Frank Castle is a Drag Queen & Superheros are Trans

This provides a compelling argument for reading Gwen Stacy as a character who disruptively navigates identity, much like transgender individuals do in our society. We could go beyond this further and bring in Baudrillard's work, Simulacra and Simulacrum, and his later work, especially an essay called We Are All Transsexual Now, that suggests that in a society that so rigidly tries to force people into binaries by the fact that none of us can live up to the definitions, we are all under the pressure not to actually exist in the world as the rigid definition of the performed man or woman. More on this later when we get to Judith Butler. We are moving on now, however, to Ferdinand de Saussure. Ferdinand de Saussure's semiotics examines systems of signs and symbols embedded in language and other modes of communication.
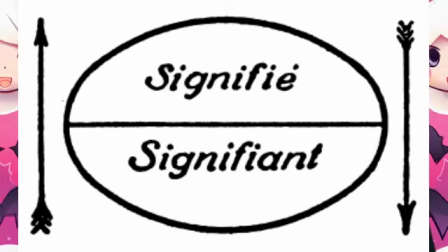These signs, according to Saussure, are made up of two parts: the signifier, the form which the sign takes, and the signified, the concept it represents. This dyadic structure of signs allows for the creation of interpretation of meaning in various textual forms. Saussure's semiotics, therefore, offers a tool to discern and interpret the symbolic elements within the visual and narrative components of comic books and animated films.
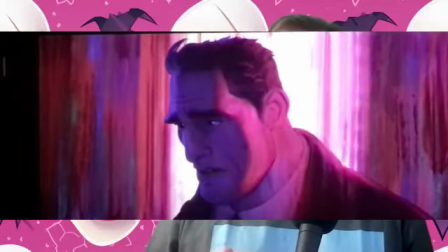In the Across the Spiderverse scenes involving Gwen Stacy and her father,
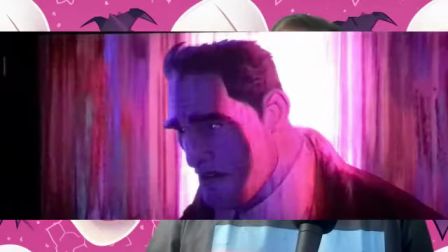the use of trans pride colors provides a rich tapestry for applying Saussure's semiotics and exploring trans readings.
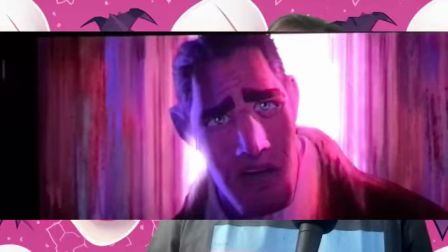Firstly, these colors are signifiers that embody the concept of the transgender identity,
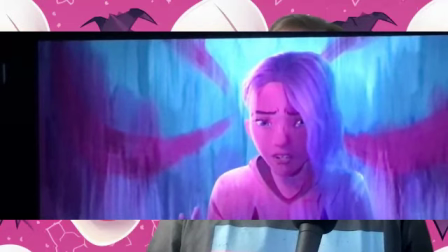an identity often misunderstood and marginalized, yet resilient and vibrant.
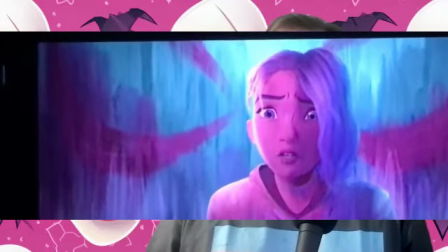They signify the struggle, acceptance, and self-realization associated with being transgender. These colors are more than just a visual spectacle.
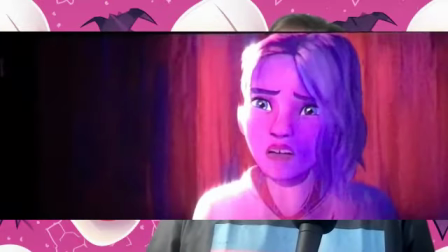They represent the spirit of the trans community, their fight for recognition, and their journey towards self-affirmation. These colors don't run. This scene is a turning point in the relationship between Gwen and her father.
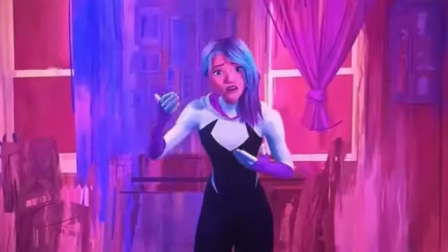The trans pride colors in the background, melting like tears, and they can only know half of who I am, offer a poignant metaphor. They symbolize the emotional transformation within Gwen and her father, the shedding of misconceptions, and the emergence of acceptance.
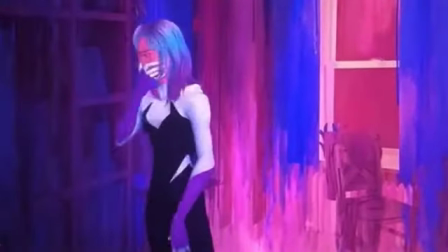And now I don't even know what the right thing is anymore.
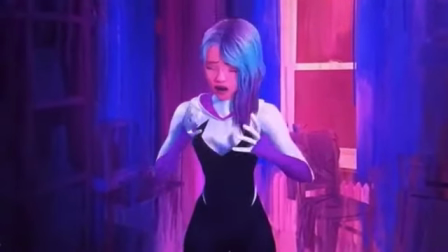I don't know what I'm supposed to do, but I know I can't lose one more friend.
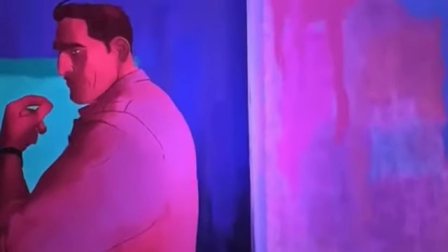I always taught you to do it by the book. Yeah, and how did that work out?
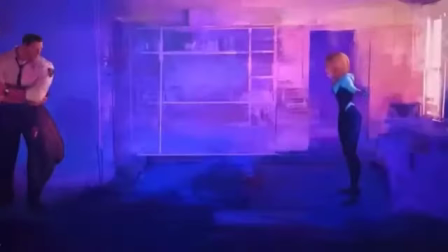I took an oath. Then arrest me, Dad. Get it over with.
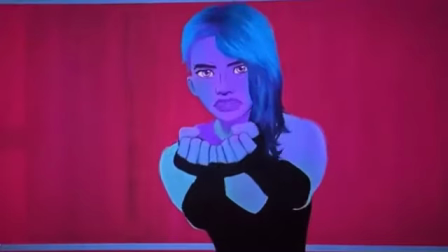I can't. Why not? Because I quit.
This is a crucial moment where the symbol of the trans pride colors, the signifier, aligns perfectly with the emotional narrative, the signified.
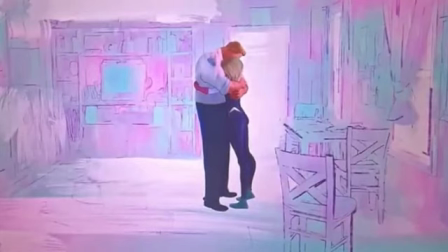It's a clear demonstration of Saussure's semiotics at play, with the colors serving as a signifier that carries profound meaning.
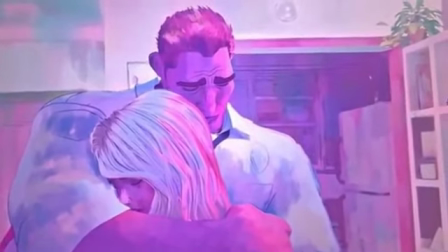The colors, melting like tears, could signify the often painful process of coming out, the struggle for acceptance, and the ultimate relief when that acceptance is given. In a broader sense, Gwen's journey, symbolized by these colors, mirrors the journey many transgender individuals undertake. Thus, through the lens of Saussure's semiotics, through our understanding of the signifier, the colors, and the signified, the emotional coming out story, this scene enriches our understanding of Gwen's character and is a potent symbol of her trans pride. Let's compare this with another comic book character. If we dig deep enough into Alan Moore's Watchmen and the character Rorschach,
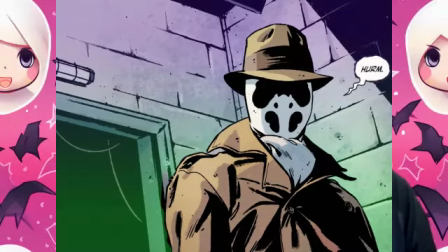we can highlight a Saussurean semiotics that shows how he also embodies a queer experience. First, we need to address Saussure's idea of the signifier and the signified, two inseparable parts of a sign. You cannot have one without the other, just as you cannot have the trans pride colors without the trans pride meaning.
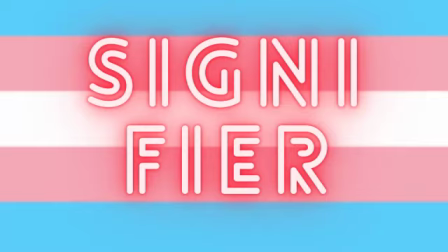The signifier is the form that a sign takes, such as word, sound, or image. The signified is the concept or meaning the sign represents. So Saussure emphasized that the relationship between the signifier and the signified is arbitrary, which means it's based on social agreement than any other inherent natural connection. When we apply this concept to Rorschach, the signifier would be his mask with shifting ink blots.
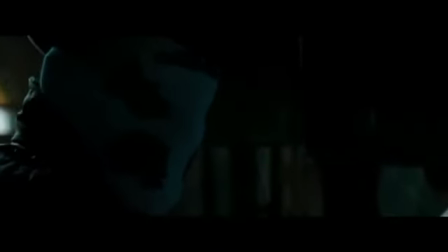The mask is literally not a fixed image. Instead, it's a constantly changing pattern that offers a different interpretation with each shift. It is a physical manifestation of the arbitrariness Saussure highlighted.